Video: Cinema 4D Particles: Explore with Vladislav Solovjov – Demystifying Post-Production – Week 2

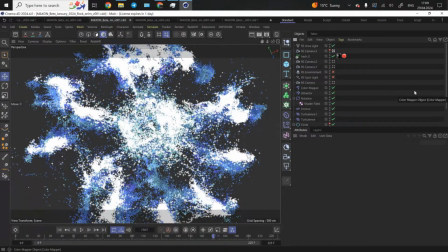[8:53]
And to start this presentation, I would like to jump into this scene. It was, I suppose, it was the second scene you could see in the trailer, where the particles get just somehow sucked in
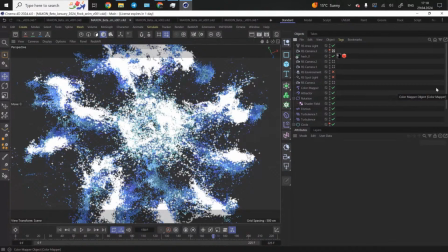[9:08]
the tornado, like a vortex, and then they just pull apart, exploding, and forming very nice, very organic shape, and then they come together again.
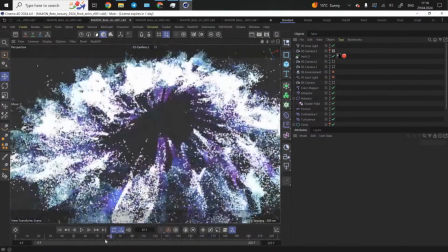[9:19]
So this is how it looked. I think I'll just take the camera.
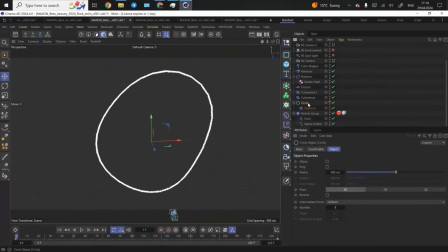[9:27]
So in this scene, I used like the circle spline as the main emitter.
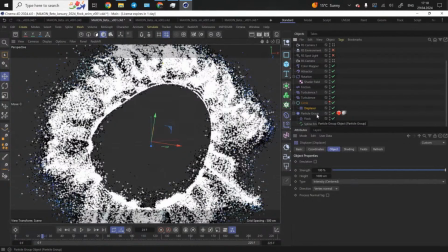[9:35]
So I wanted to make the animation a bit more organic, so it's not just static like spline. That's why I also put the displacer deformer, so it can have some fluidity in motion. And when I
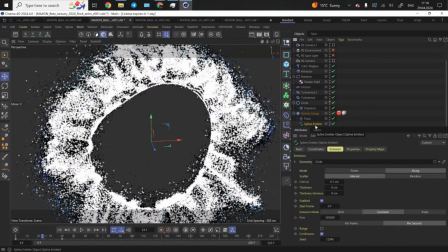[9:53]
simulated the particles, I used the spline emitter, which works just perfectly here.
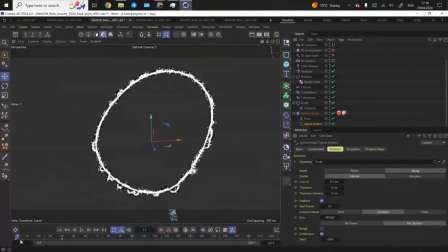[9:59]
So I set the scene from simulating quite a lot of particles. As you can see, the rate is massive. So at the very beginning, I had 350K.
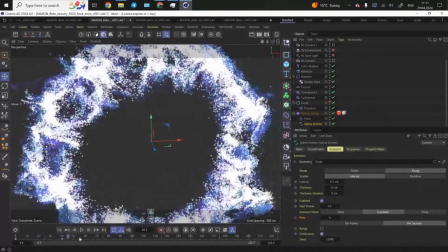[10:11]
And then at the frame number 40, it just drops down to 40 and then to 0.
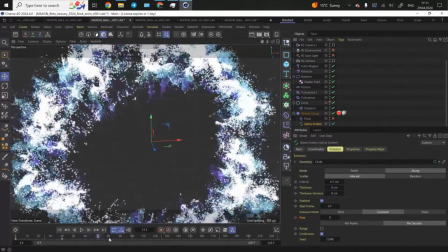[10:17]
And then the particles suddenly start getting sucked in towards
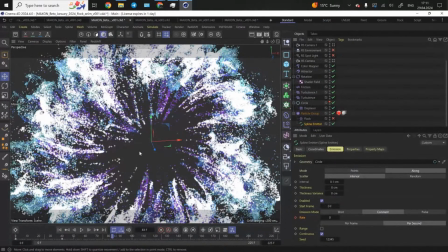[10:23]
the center, the composition, I'm making these quite nice and beautiful trails.
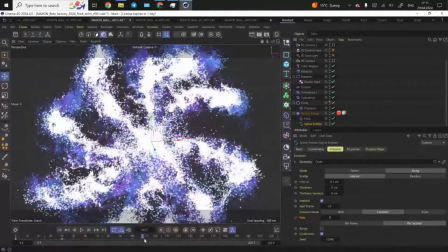[10:33]
So as you can see, we have quite a few particles here. And then we have a little explosion here when the particles start interacting with each other.
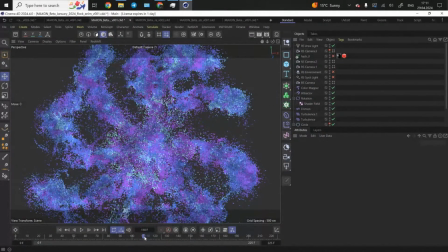[10:42]
I can also turn this off. And they also change the color,
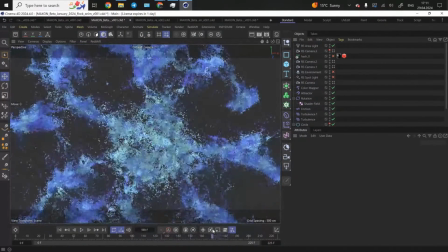[10:48]
because I wanted to have this beautiful explosion where the colors also would be like changing the intensity, the brightness, also the emission.
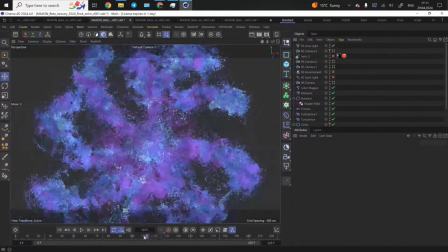[11:01]
So let's try to take this frame, for example. The scene is quite heavy, this one. And then we'll activate this camera.
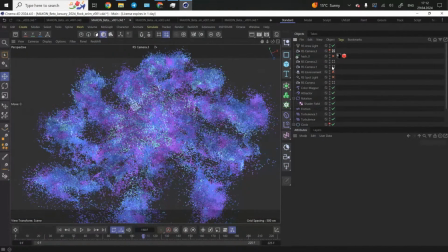[11:14]
Let's see how it looks. Right.
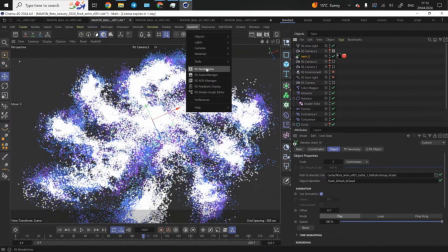[11:21]
I go to the Redshift render view.
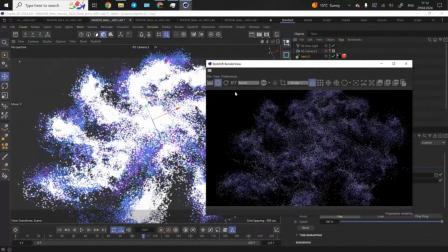[11:28]
And let's see how it looks.
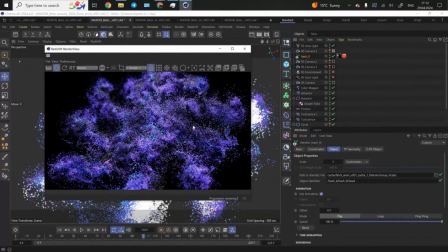[11:31]
So this is the preview render of the scene that hasn't been rendered yet and composed in After Effects. But in here, I would like to show you just the pipeline and how it all works. To better represent the colors, I decided to use the color mapper, which is a very,
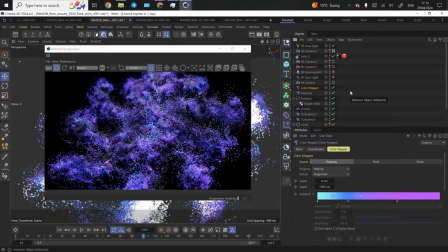[11:49]
very nice tool in Cinema 4D, because you can use so many properties. You can take the age, alignment, angular velocity, distance traveled, or lifetime.
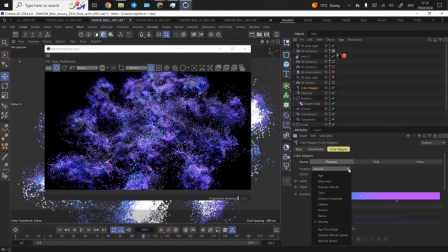[12:01]
So basically, the older your particles become from the moment they are emitted, yeah, the more they change their color. In my case, I decided to take the velocity. So basically, the higher the velocity, the higher the change in color.
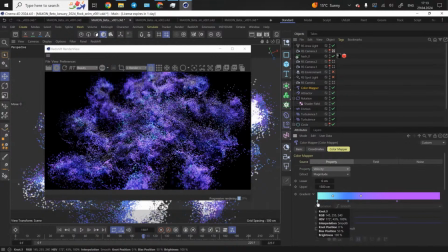[12:19]
So in my case, I had the like turquoise color, then we had blue and magenta. Very nice and beautiful transition along the color spectrum.
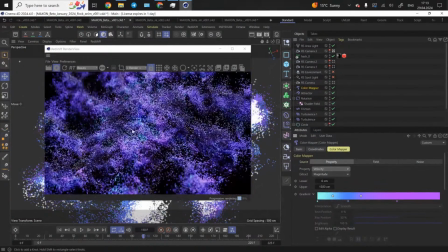[12:31]
So you can see the change in color here. It also looks quite nice and granular, because I also wanted to see like the shadow and density in shadows and shades here.
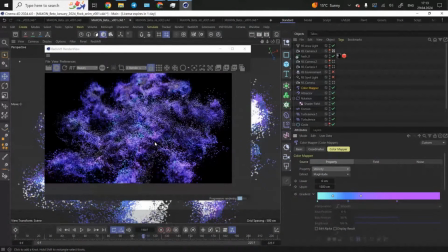[12:44]
If I used smaller dots or like the sprites, it would look more like dust. I wanted to have a bit something more dense, where I could see the structure of the simulation.
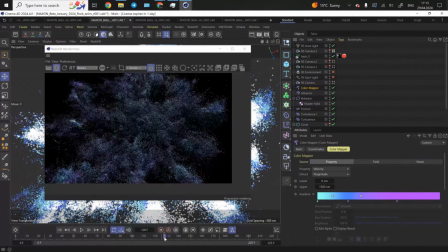[12:57]
So if we go to this frame, you can see the sudden change in color.